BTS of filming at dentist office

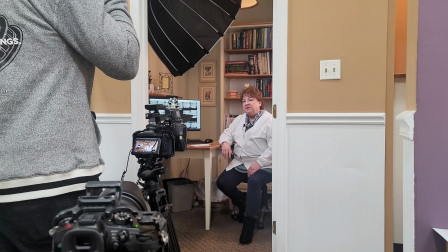I've been taking these samples for a really long time to explain to your patients. I shouldn't be able to just go from that one.
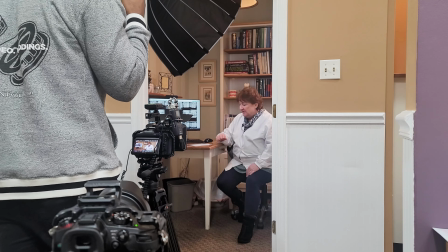Okay.
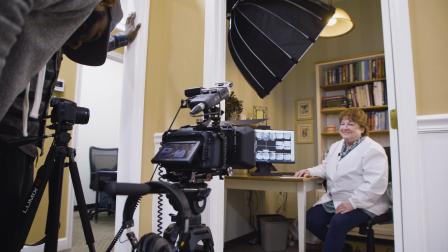And we'll see you then. See you soon. That's it.
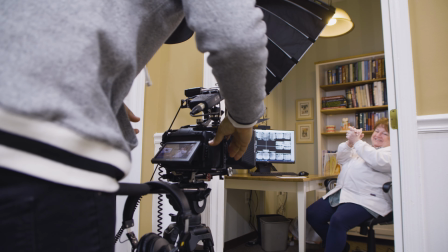That's it. There we go. Yeah, that was it right there.
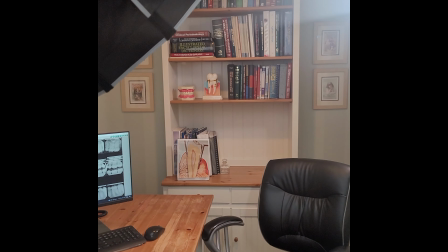So we just wrapped up filming the interview for Dr. Bedcock here at Elkridge Family Dentistry.
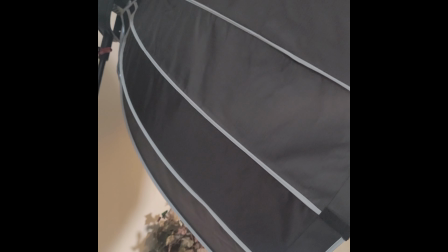Just wanted to show you the lighting setup.
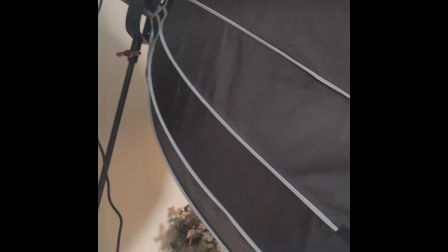We had the 120D here on the C-stand in this corner with the big angler, 36-inch deep parabolic
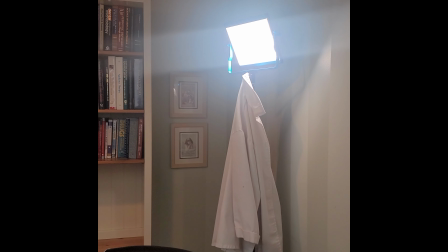with both diffusions on here and then we use this light second light here as a hair light
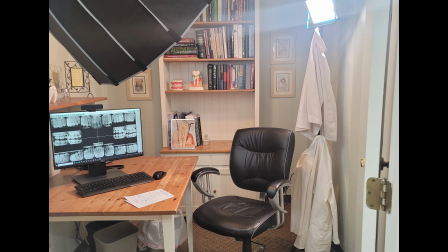we have it warmer and then we put these lab coats on here so you wouldn't be
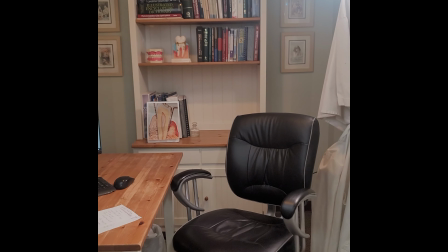able to tell that it is a light stand right behind your chair and actually
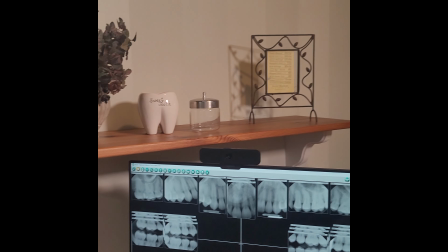the doctor herself and her daughter actually did a really good job with propping up everything around
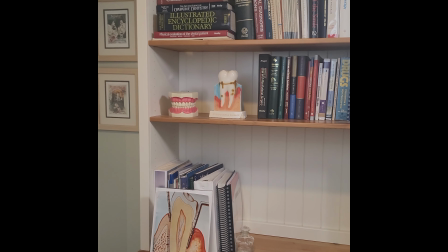this main shot right here like all it is didn't look like this
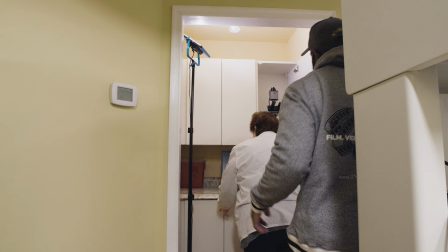so just
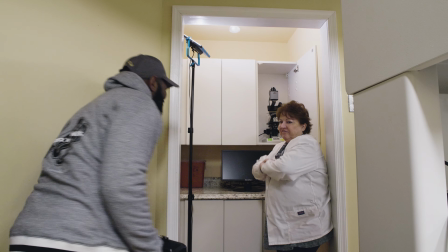Ryan's way okay
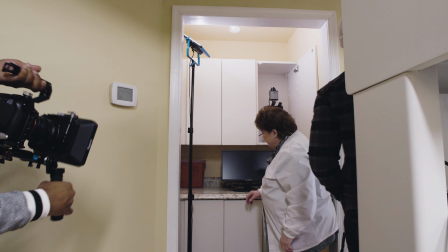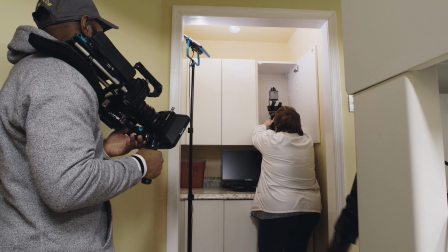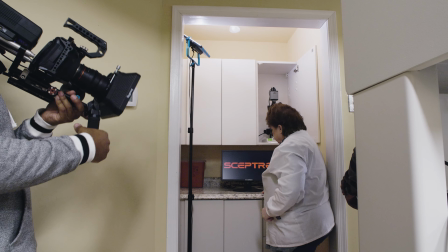okay so this is me filming some b-roll to add to her PSA
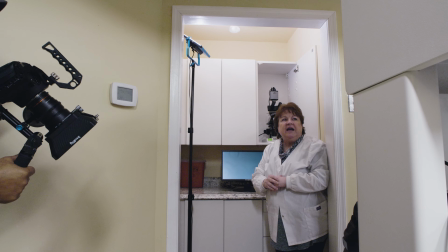speech and you see I have the black magic 6k pro on a rig
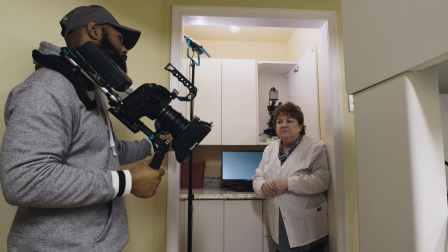instead of a gimbal I want to go for just a more organic slight
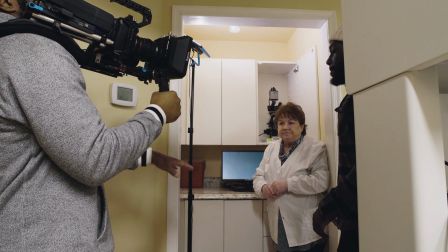camera handheld feel so everything doesn't have to be on a gimbal and
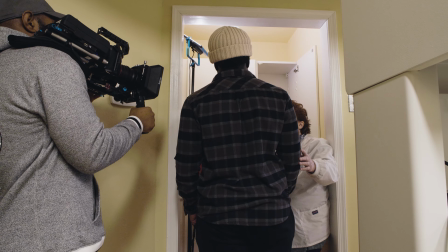you saw earlier I had for the speech I just had the 6k pro stationary
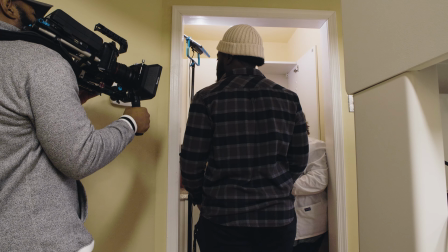on the tripod so yeah all right
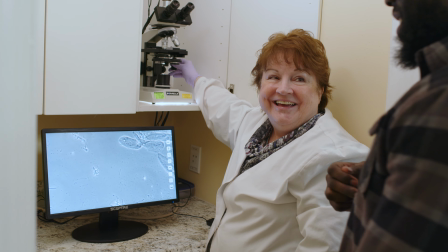here we go I'm just gonna go ahead cue up some black magic 6k pro b-roll footage for y'all shot prores